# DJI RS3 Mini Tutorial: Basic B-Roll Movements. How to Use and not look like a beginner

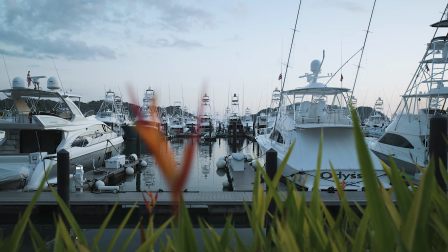[3:59]
In this example I am using the plants to add that feeling but my main
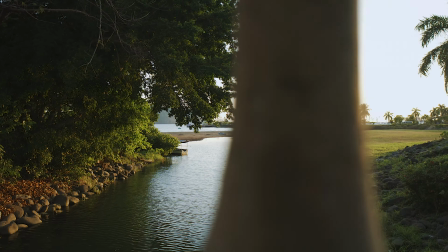[4:04]
focus are the bolts in the background and on this other shot I
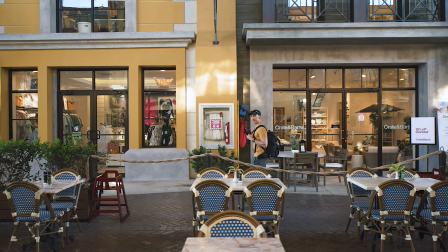[4:09]
use the bridge to create that sense of movement this movement can
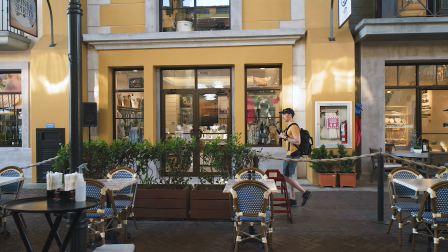[4:13]
also be used to track people from the side and you can try using different
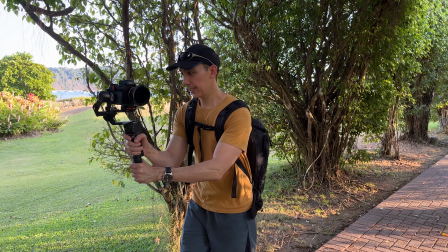[4:18]
elements as a foreground or try using a different focal length or distance
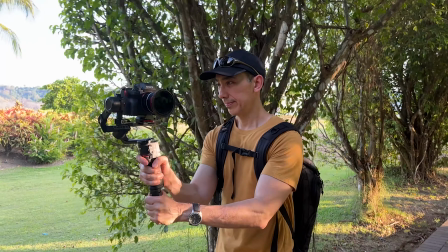[4:23]
for different results i also recommend to hold the gimbal with the camera facing to the side and walk in a straight line and remember not to walk from side to side there is a small variation that i like to use in my videos and this is good to learn if you have trouble doing the orbit movement or if the space is too tight to do it.
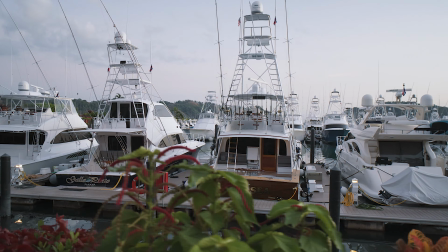[4:47]
You want to walk in a straight line and you're going to rotate the gimbal slowly to keep the subject in the middle of the frame.
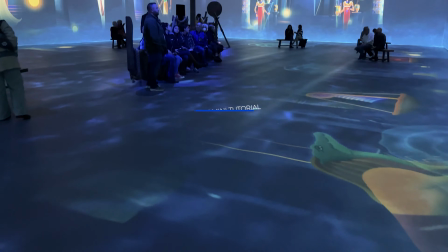[4:55]
As you can see you still get some parallax effect and as I said it's a little bit easier to get this kind of video. the tilt and reveal is another classic movement you see these kind of shots in the movies all the time anyway the idea is to point the camera up or down and slowly tilt the camera to reveal your main subject
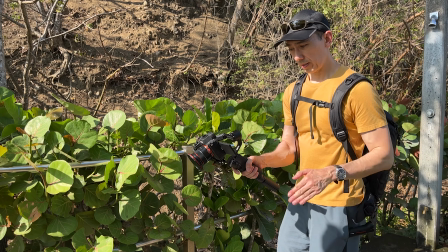[5:23]
you need to use ptf on the gimbal which is pan and tilt follow
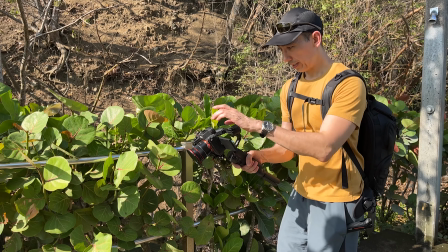[5:28]
and i don't like to use the joystick for this movement so instead
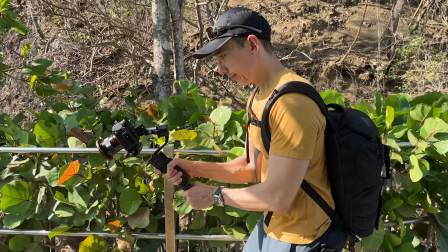[5:33]
you can incline the gimbal just enough so the camera is looking up or
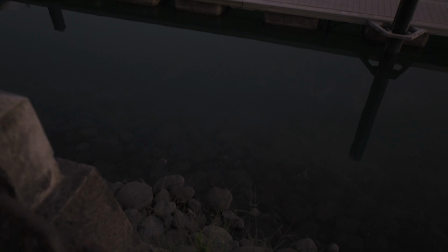[5:38]
down and then raise or lower the gimbal to a vertical position so
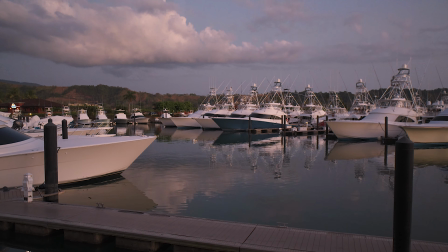[5:44]
the camera points forward the simple way to do this movement is by staying in
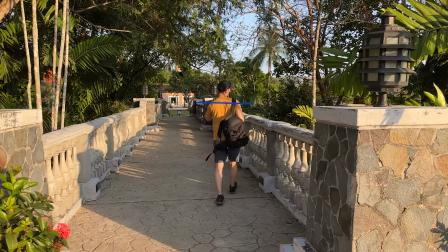[5:49]
the same place or you can walk forward at the same time
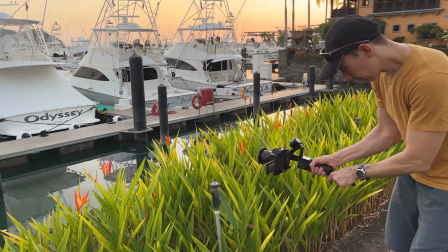[5:59]
The last thing I want to talk about is not actually a movement but it's more of a tip that I want to share with you If you try
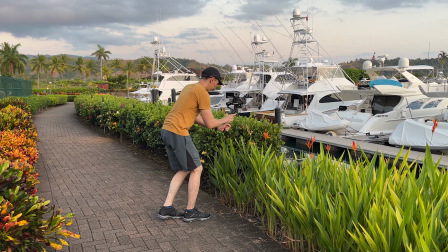[6:08]
to add some kind of foreground when you're filming it will add a lot of value to your videos even if you're doing a simple movement
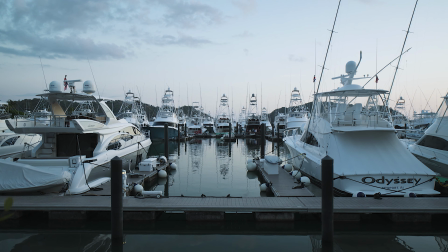[6:16]
like this one Those plants are creating a nice element in front
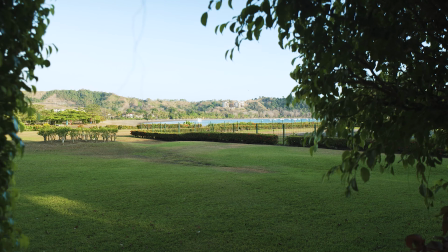[6:21]
of the camera and this creates a more engaging video In most cases,
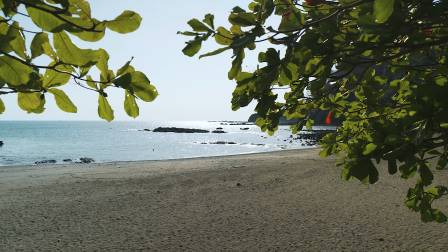[6:27]
if you're going to use a foreground in your video,
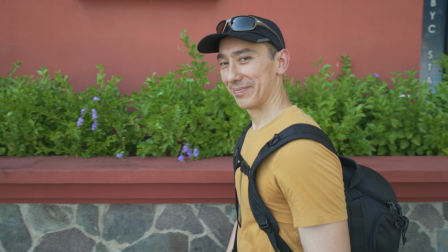[6:30]
don't forget to set your camera to manual focus instead of autofocus so the camera doesn't get confused on what to focus. If you are filming someone and your camera has good eye or face autofocus, you might want to use it. Let me know in the comments down below which movement you like the most or how about if you just say hello. a like on this video will also be appreciated I hope you are having an amazing day and I would love to see you all in the next video bye